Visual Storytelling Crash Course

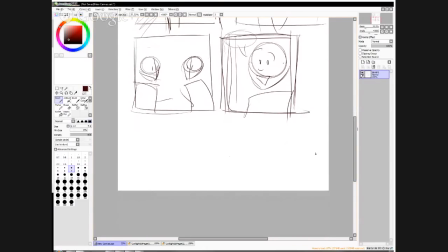In a case where you have the two characters who are really close to each other, and talking like in each other's faces, and you know, things like that, you can have the characters on an even footing,
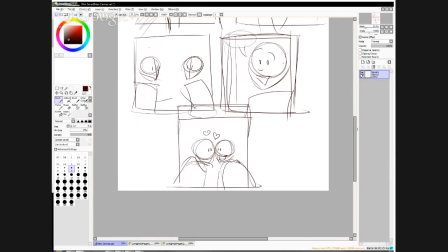but give them more room at the top to insert your back and forth word bubbles, which are still following that kind of reading direction. Does that make sense?
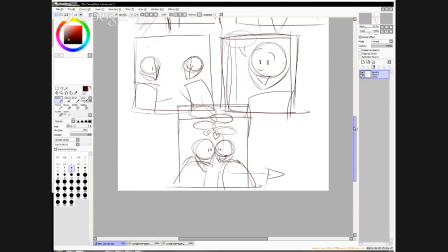Good. All right, so I covered the different types of shots.
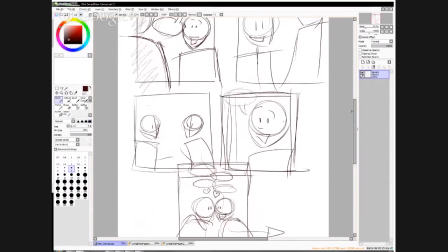I covered the back and forth. Right, constructing your panels.
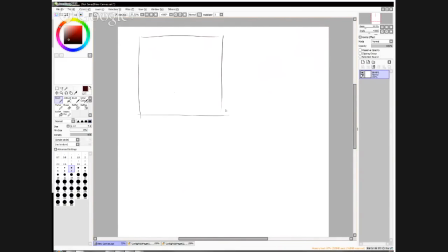Earlier, when I did the back and forth and I did my perspective grid like this, this is a very useful tool because it will always give you a grounding to set up your scene.
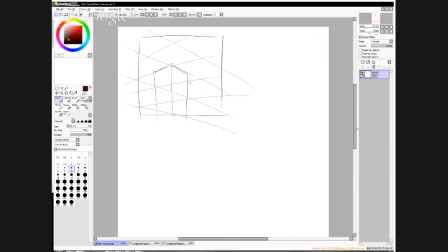In this case, you know, it can be my New York City that I had earlier, or Metropolis, or whatever. Having the grid helps you build your background. You can have the grid, you know, your horizon line and all that can be in there.
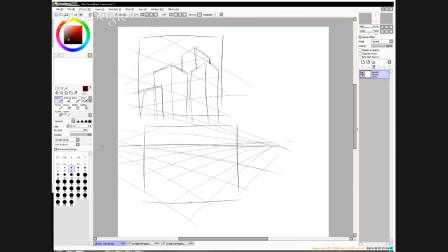And you can use that grid to build your backgrounds, build your scenes. Here, let's say I have a car,
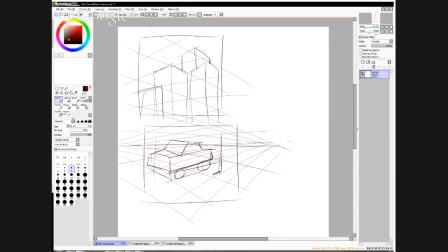and I can have my characters standing and talking to each other using that perspective grid.
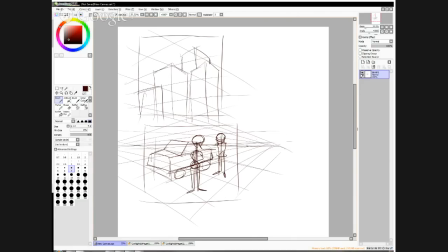Now, one of the things about this perspective grid is that it will not only allow you to have a background that works with your characters, but it also allows you to create depth in the things you are drawing.
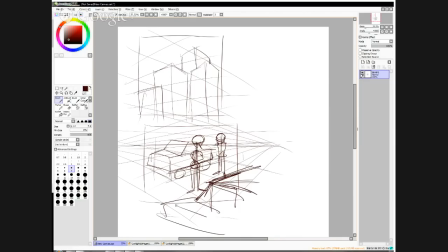So maybe I've got another car in the foreground. and they're talking in the parking lot or in the middle of the street. There can be another car, so that's a parking lot, say. So you can have things in your foreground,
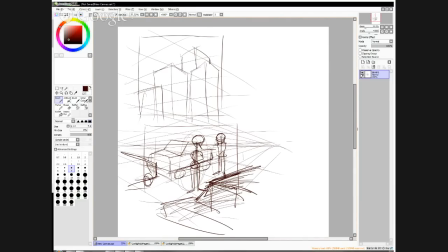your characters in the middle, and then more things in the back. So you create a depth of field in your scene. You make your background interesting. You have a thing that's in the foreground.
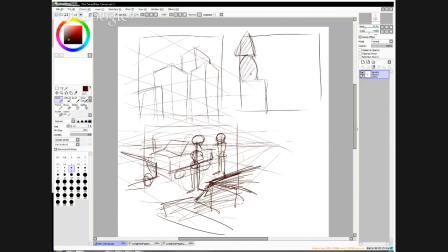It can be an important element, or it can be just something to make your background more pretty.
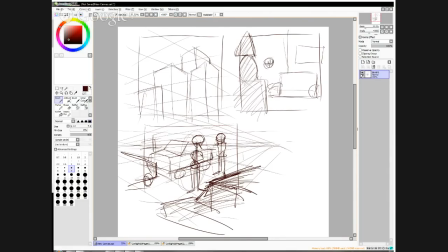So fun, you have your character walking in with, you know, the important thing that he's carrying in his hands. But since you've got this in your foreground, it makes an interesting element for the viewer to see.
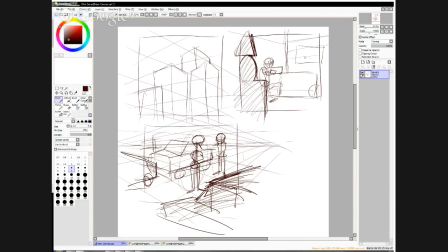Perspective grid also allows you to fix things like this frame is wrong.
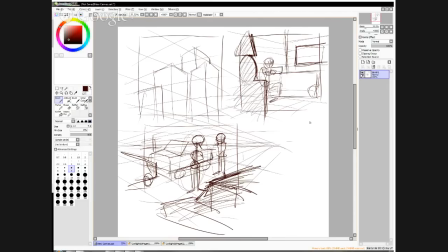So this whole thing about depth can make things a lot more interesting, can make things a lot more climactic, a lot more moody, depending on what you use and how twisted your perspective is or how
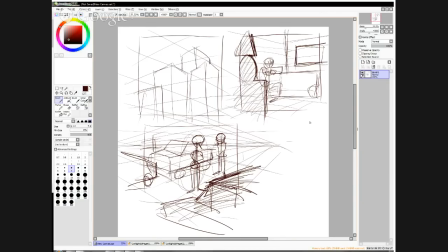wide your grid is. Like, this is a very squeezed perspective because my vanishing points are very close together. This has very far away vanishing points, so it's less squeezed up in this sense.
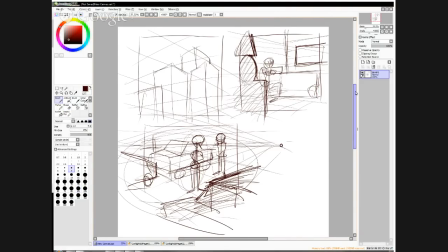What else?